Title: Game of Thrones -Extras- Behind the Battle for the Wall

How to get the giant riding on a mammoth?
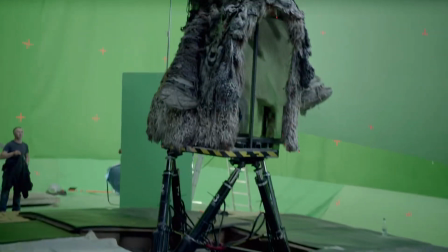[4:21]
Well, we created a motion base with a buck on it that is sort of like a mechanical bull.
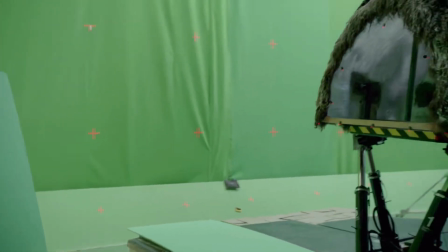[4:28]
It was a section of mammoth with fur on it that the giant in costume sat on, and the camera is motion controlled so that when you put it all together,
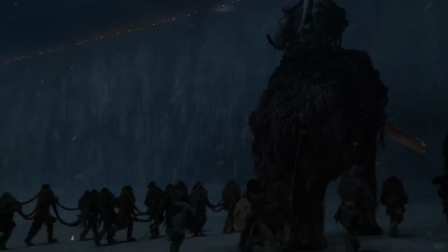[4:39]
you've got a giant riding a mammoth and charging at the ice wall.
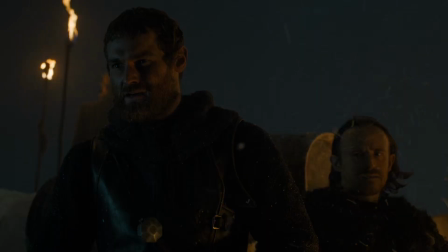[4:44]
That's how it's going to affect the characters. They've never seen anything like that. They've never seen fire like that before. It's just the scale is awe-inspiring. One of the terrific notes that Dan and David had early on was, how do you see where all the players are? And what Joe came up with was this fantastic shot that starts with
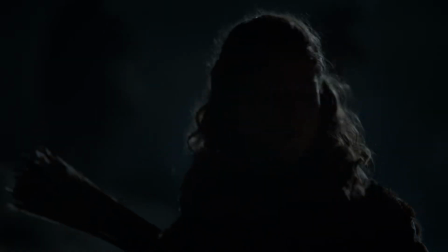[5:05]
the Thens dousing their fire and cutting to a very high-angle shot,
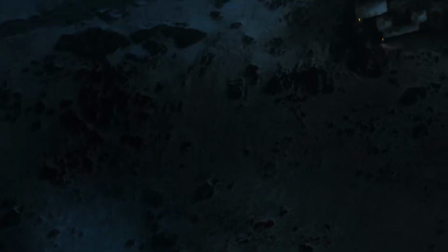[5:10]
traveling, looking down over the Thens as they're leaving their camp,
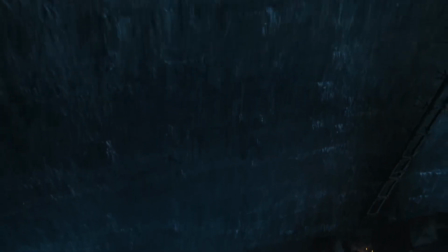[5:15]
over the top of Castle Black, over the top of the wall,
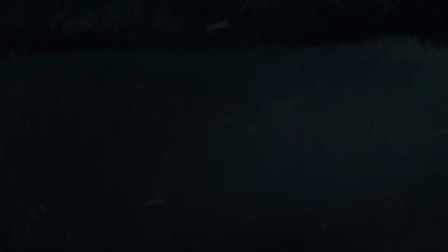[5:20]
and across to reveal the wildlings coming out of the tree line and the greatest fire that ever was.
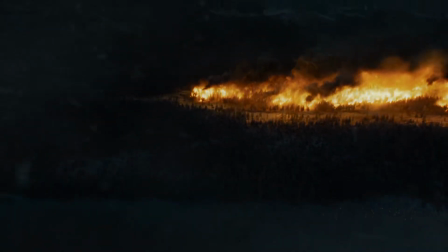[5:28]
As Mance Rayder says, the greatest fire the North has ever seen is raging north of the wall,
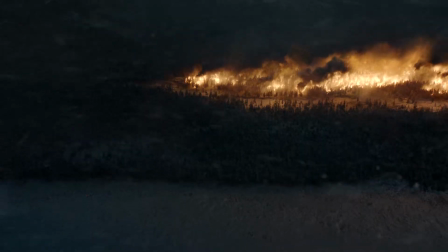[5:32]
so we have to add in all this burning sky and clouds and things in the background, and that's where VFX comes in incredibly handy.
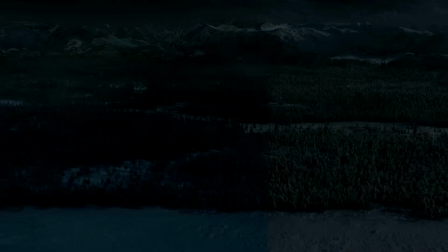[5:39]
The greatest fire is made of a lot of elements taken from photography of real forest fires.
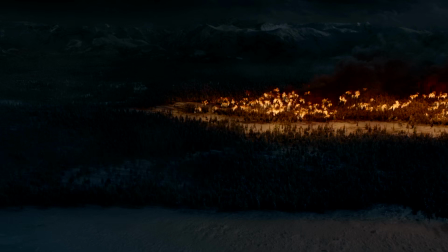[5:45]
There's some CG fire involved, but it's probably 70 or 80 layers just of practical fire.
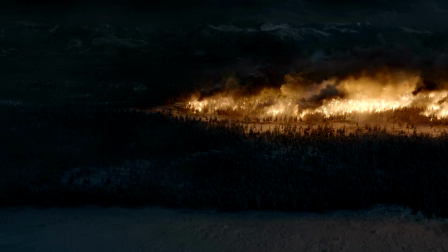[5:51]
And then, the layers of smoke that tell you the scale, which is the size and the distance of the fire. So if the smoke is barely moving, you know it's really big and really far away. There hasn't been an attack on the wall of this scale in thousands of years, and you definitely want the audience to feel that.
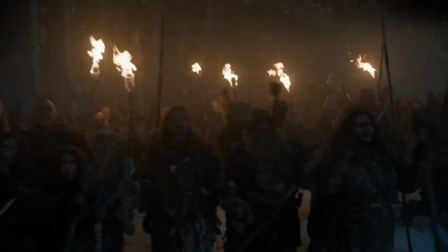[6:12]
It's the biggest army in Westeros history coming for Jon and for his friends.
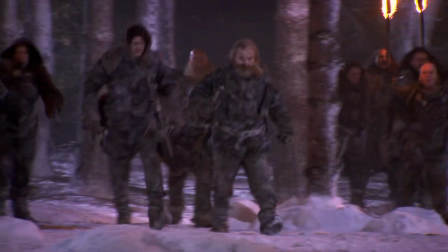[6:16]
There were enough wildlings to get all of the medium and tight coverage, and the rest of it is why we had a 400-foot green screen.
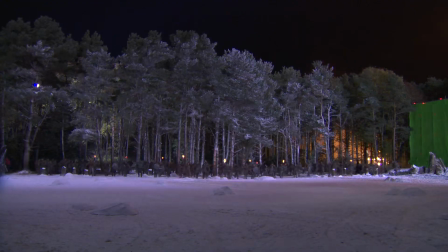[6:24]
We would shoot multiple plates of the several hundred wildlings that we had, and we added the other 999,000 wildlings. The first wave are the wildlings attacking as if they're going to climb the wall. All the business in front of the gate was handled in the photography by Stewart's team.
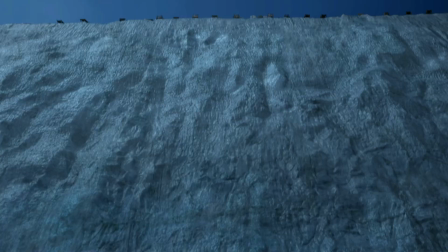[6:41]
What we did was connect the wall to the practical set, drop the digital barrels from the top.
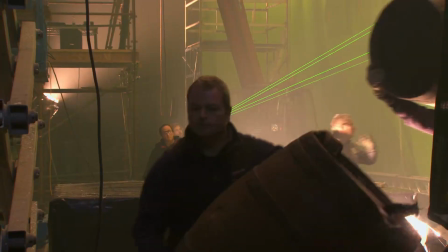[6:48]
There's two types of barrels. There's barrels full of stones and ice and barrels full of oil.
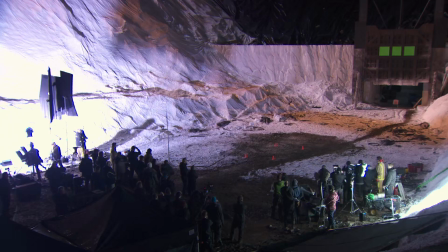[6:54]
We've done some different explosions to create those effects. We bury mortars in the ground, air mortars normally,
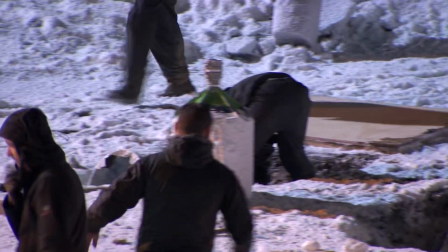[7:02]
so we can give a big blast of whatever we want up out of the ground and just create a much bigger, safer explosion.
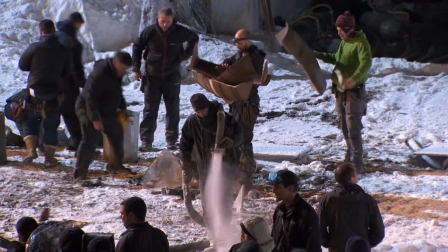[7:08]
The first one we used a lot of fake ice and put some snow in there. We had lightweight materials because that was being fired by compressed air at people.
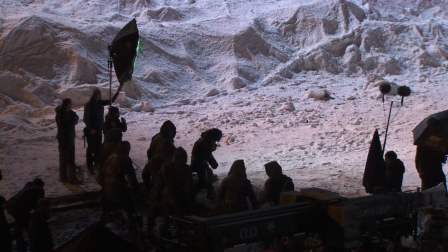[7:21]
This is like shrapnel going to cut through the people and they get shredded. So that is really just stunt guys taking bullet hits, as it was fake, just dropping fast and hard to the ground.
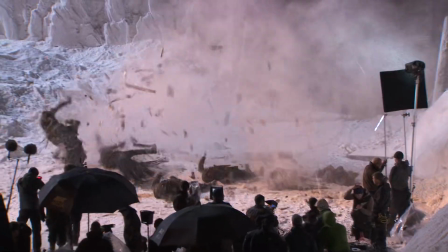[7:31]
We're going to do fire barrels dropping.
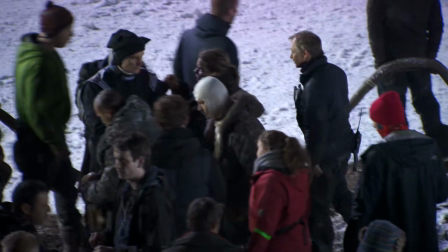[7:34]
These will be CG barrels, but we will have naphthalene fire bursters on the ground to simulate the fire.
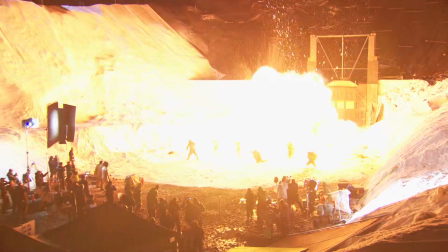[7:40]
The second ones are the fire ones, which are various types of fuel in there to create
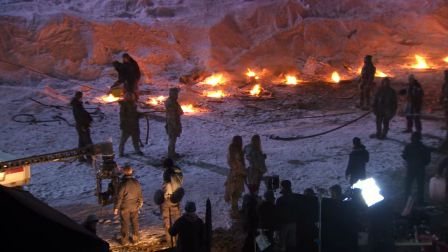[7:46]
fireballs and fire debris landing around on the ground.
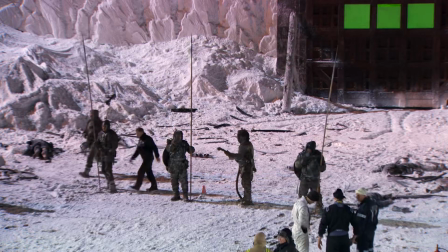[7:50]
Some Romanian stunt guys flew in just to be engulfed in flames, and they were awesome.
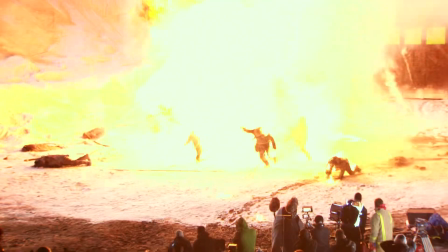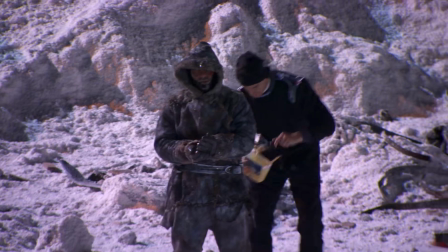[8:03]
We'll glue them up, ready to go, and hopefully that will catch them and they will go up.
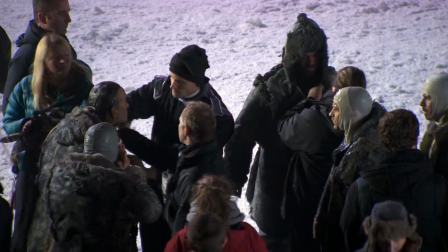[8:08]
They'll have the fire underwear on and gel on their faces. Quite often in an explosion, everything goes up. But to make it last longer and to give a more of a wall of fire, we have charges that go out in a fan shape.
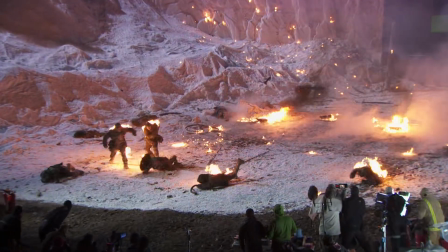[8:22]
The explosion goes straight out towards the camera and then goes up. This scene then continues to one of them being dragged by the mammoth.
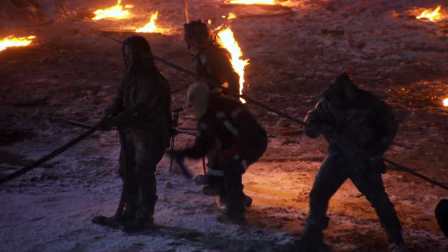[8:30]
This we'll just do on a rig, set him fire, and he'll just hold on for a certain distance onto the rope as if being dragged. We put a rig onto the back of a pickup truck
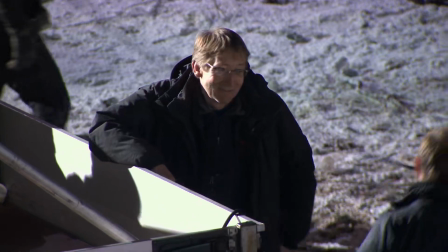[8:40]
just to get the height, the elevation so it's the right angle, as if the rope is attached to the mammoth harness, and that's what it'll look like when you see it.
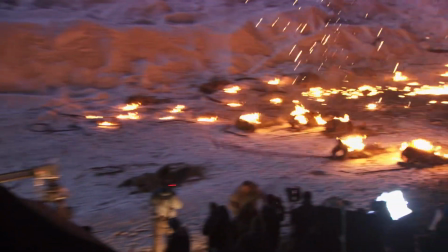[8:49] Action!
We did ourselves a favor in only lighting the mammoth's butt on fire,
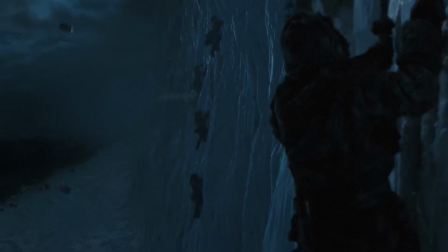[8:54]
which is probably 30 feet of fire, so we didn't have to render a bunch of burning fur. The battle this season takes place at the base of the wall, it takes place on top of the wall, and we've got explosions happening all over.
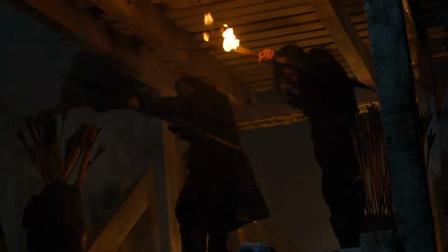So far in all the episodes, the top of the wall has only been hinted at as a few trenches and this, that, and the other. So this time around, we need something a lot more elaborate, and we've built this massive set down at the Paint Hall in Belfast.
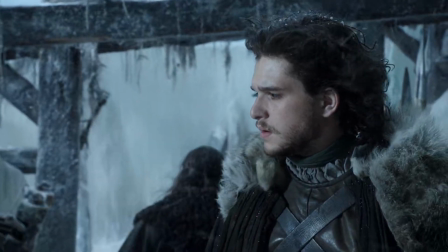[9:31]
We've done sections at the top of the wall before, but it's only ever been a much smaller scale, and I think this is a set they wanted to build for season 1, and now we're on season 4, and it's a very important sequence. They just went out, spent the money and built it.
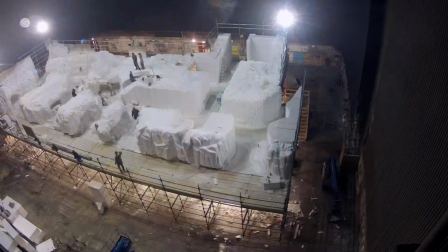[9:42]
It's a huge set built, raised above the ground. It's got a network of tunnels, like the top of the wall, as someone has imagined would have. What we have is a fantastic sort of series of ice trenches, basically, where the battle is fought. You can lose yourself up there.
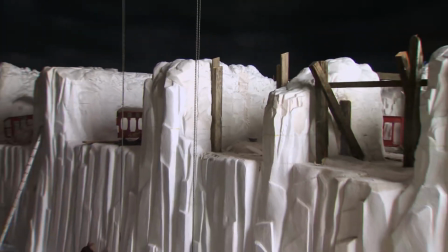[10:00]
The set is so big that, you know, you actually, you can get lost in it. there's a face to those trenches so that you see over,
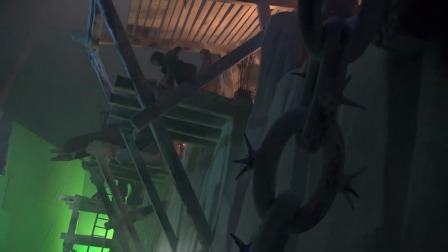[10:09]
down to the 700 feet, presumably, of what would take you down to Castle Black or across to the north.
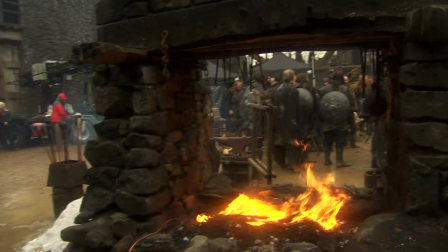[10:14]
The thing about Castle Black is it has a very distinct look. It has very distinct colours, very distinct sort of use of timbers.
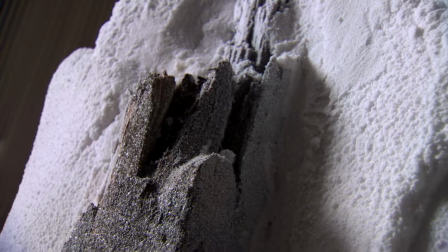[10:20]
And so we add the type of timbers that are typical to Castle Black that will hopefully,
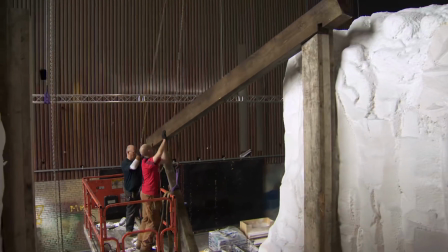[10:25]
convince everybody that these timbers were hoisted up there by the Night's Watch. We've made some sort of barrel ramps.
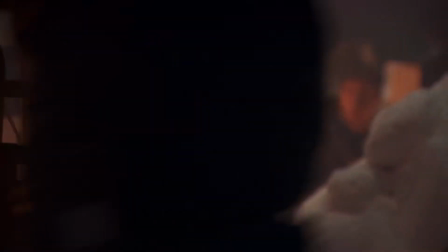[10:32]
We've obviously got pitch barrels and pitch pots. We've got braziers and flambeaux up there because when they get the arrows, they've got to put them into the fire and fire them.
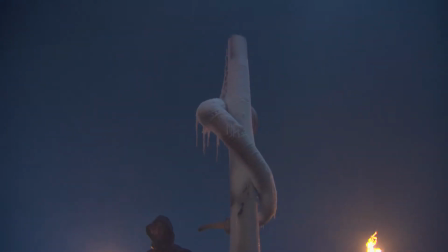[10:40]
We've got a fantastic horn. We're going to snow it up and ice it up and weather it like it's been up there for a long time. It's probably maybe 4 or 5 feet,
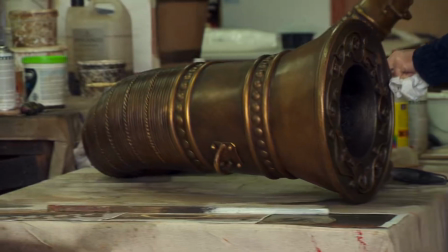[10:48]
kind of height-wise and lengthwise, so it's quite a substantial horn. I don't know if anybody's tried blowing it yet, so I don't know what it'll sound like.
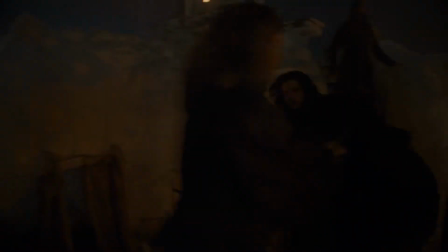The good thing about the top of the wall set is he's actually on a raised platform. I imagine so they can get a lot of low-angled shots. So to be up there, away from the rest of the crew on the floor,
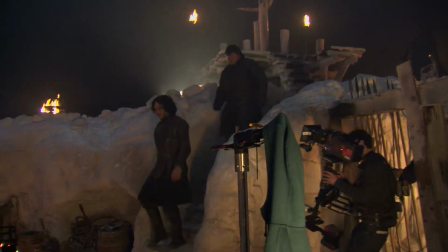[11:12]
you do feel like you're engaged in something up there completely separate from everything that's going on around you.
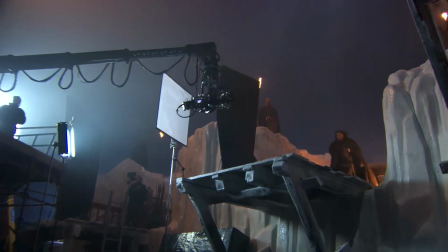[11:18]
And you need a decent head for heights while you're up there because it's actually quite a high set. So you don't feel very secure because you're having to act literally on precipices like that.
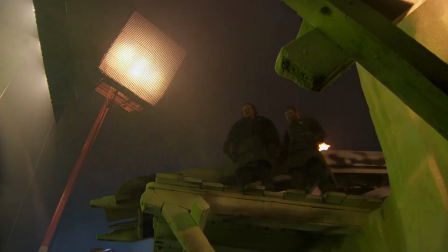[11:27]
They've got a green screen underneath, and you look down the edge of the wall, and you've got these dots of snow that have come from the snow machines. And actually, when you think about it, those dots are probably the size of people,
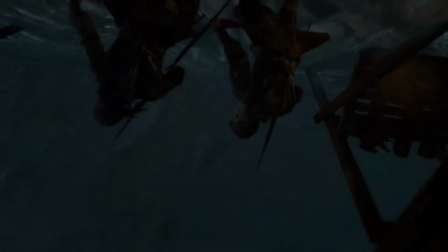[11:37]
and you get a bit of a vertigo feeling, and you look at it and you go, wow, this, it's not difficult to imagine. The top of the wall is a real united effort for special effects, visual effects, art department, camera, etc.
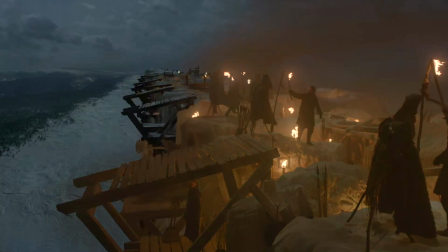[11:49]
Visual effects is merely extending the set, so with views where we see either direction along the length of it, obviously we're extending it.
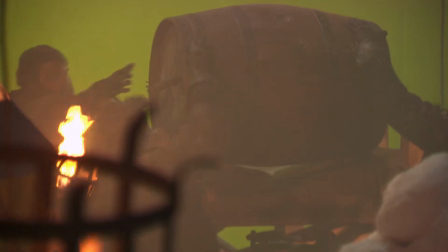[11:57]
We're in a studio, we're in a stage, a massive set. We've got barrels rolling off the top of the wall on fire.
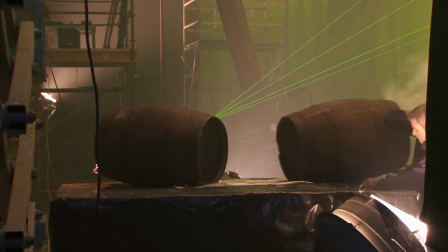[12:03]
We drop rolled barrels off a system there, and one of them gets stuck at the end.
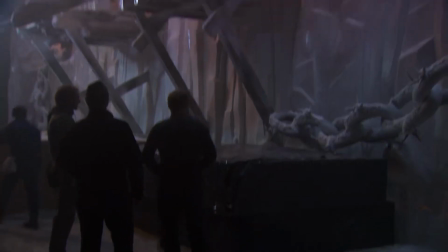[12:07]
So one of the stunt guys, as the Night Watch, will go out as if he's trying to prod the barrel off, and this will explode up in his face. Next, we're going to have a couple of Night Watch that are just eased out on ropes so they can fire their arrows straight down.